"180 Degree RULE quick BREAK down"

Hey, what's up guys, it's TJ here, and today we're gonna talk a little bit about rules. I know we hate rules. We just know what we're doing. The most creative people out there, we just go out there, we just take everything and everything looks cool. It's not always like that. It's not always like that. You know what? Sometimes it's good to follow rules. And today we're gonna talk about the 180 rule, and it's a good rule. It's one of those rules that help you communicate better with your audience. And that's one thing that I try to do better and better and better. That's one thing I try to get better at every time I make a new film. I wanna make sure that I'm communicating properly with my audience, make sure they know where we are, make sure I show the outside of the building before I show the inside of the building, make sure they know where people are in this space or this world that I created for them. Now the 180 rule basically states that there's a line of action, and as a filmmaker and as a director, you wanna make sure that if you start on one side of the line of action, you wanna stay on that side of the line of action. So we're gonna demonstrate this by me, actually use my wife and myself. We had a little conversation and we want to put this scene together and show how this rule actually works.
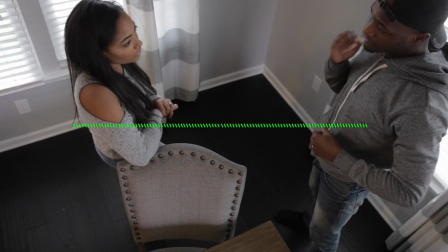So for example, we have two characters who are in dialogue with each other, and we're gonna look from above so we can actually see the line of action.
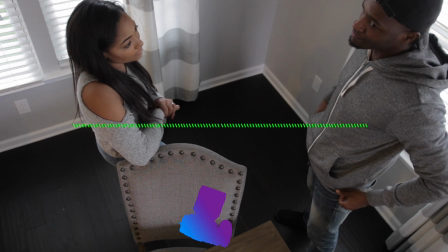Now, if we start on one side of this line to begin our scene, we wanna make sure that our two close-ups of the two subjects are on the same side of this line.
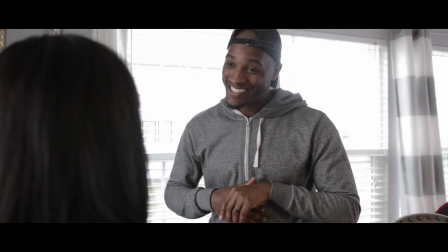So let's say I wanna cut to two other shots, a close-up of this person behind this other person's shoulder, and then I just wanna cut to another shot showing the other character's face. Now this is a very simple sequence, and you see this a lot of times in movies and in interview style settings,
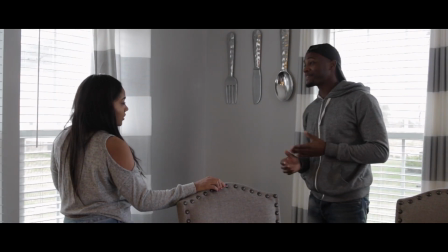but this gives you an idea of what that looks like.
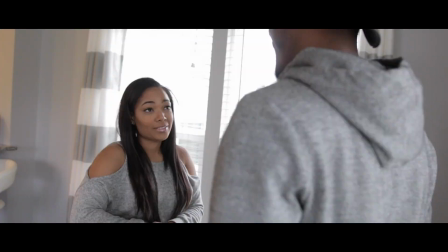Now let's cut these two together, and you can see that it actually looks like a good conversation is going on, and you know where these two people are in relation to each other. Now if you were to take the same sequence of shots and start on one side of the line and then reverse and go on to the other side of the line,
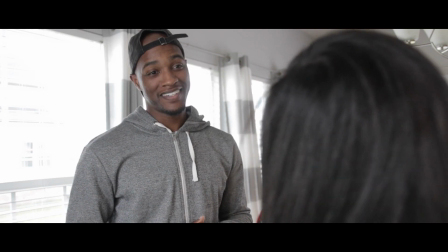you can see how this doesn't look as good. It actually looks like these two people are looking in the same direction rather than them looking at each other. Now the same rule applies for anything that you are working with. If you're working with a person and a dog, a person in a car, a person in a boat, if they're looking or following some type of object in the scene, you want to make sure that they are looking at it in the right orientation. The 180 rule helps you present that the correct way. This rule also affects how you will properly film a scene where someone's walking in a certain direction.
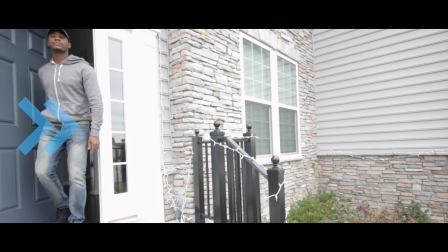If they start walking from right to left or from left to right, you want them to continue to walk from right to left throughout your whole scene.
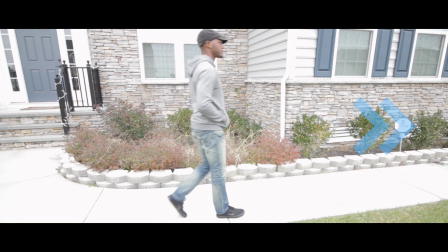Now if you look at the sequence where I'm walking somewhere across the screen,
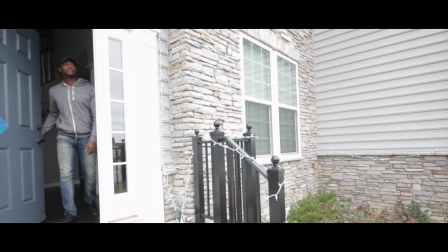it looks right in this order with me on the same side as I started with the entire time.
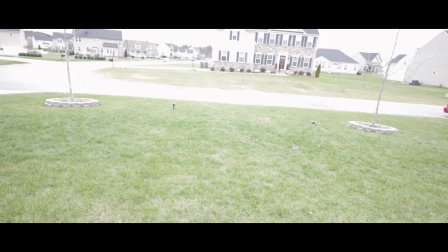But as soon as I switch sides, it doesn't actually seem right. It looks like I'm walking in different directions.
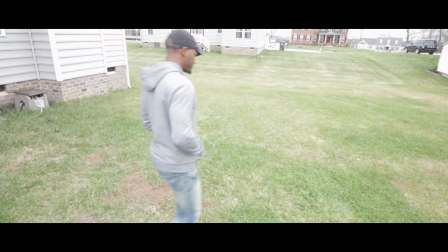So that's one way that you can confuse your audience. So just keep this in mind next time you're filming some type of interview style setting, or if you're filming something else that requires some dialogue or some type of interaction between two characters. You'll make sure you follow the 180 rule and get some good shots out there. So I hope that tip can actually help you guys. It really helped me get a better idea of where I need to position my camera at specific times. So hope you guys enjoyed that. Let me know in the comments below. See you in the next video. Peace.
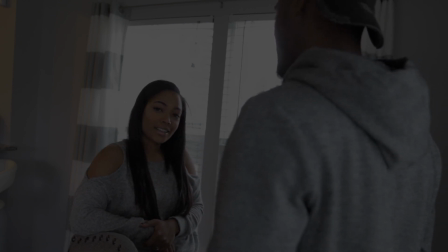No, I have to talk. Is it recording? I think so. I have to start over because I worked with the camera. Yes, it is recording. Thanks. No. So are you going to build our fence?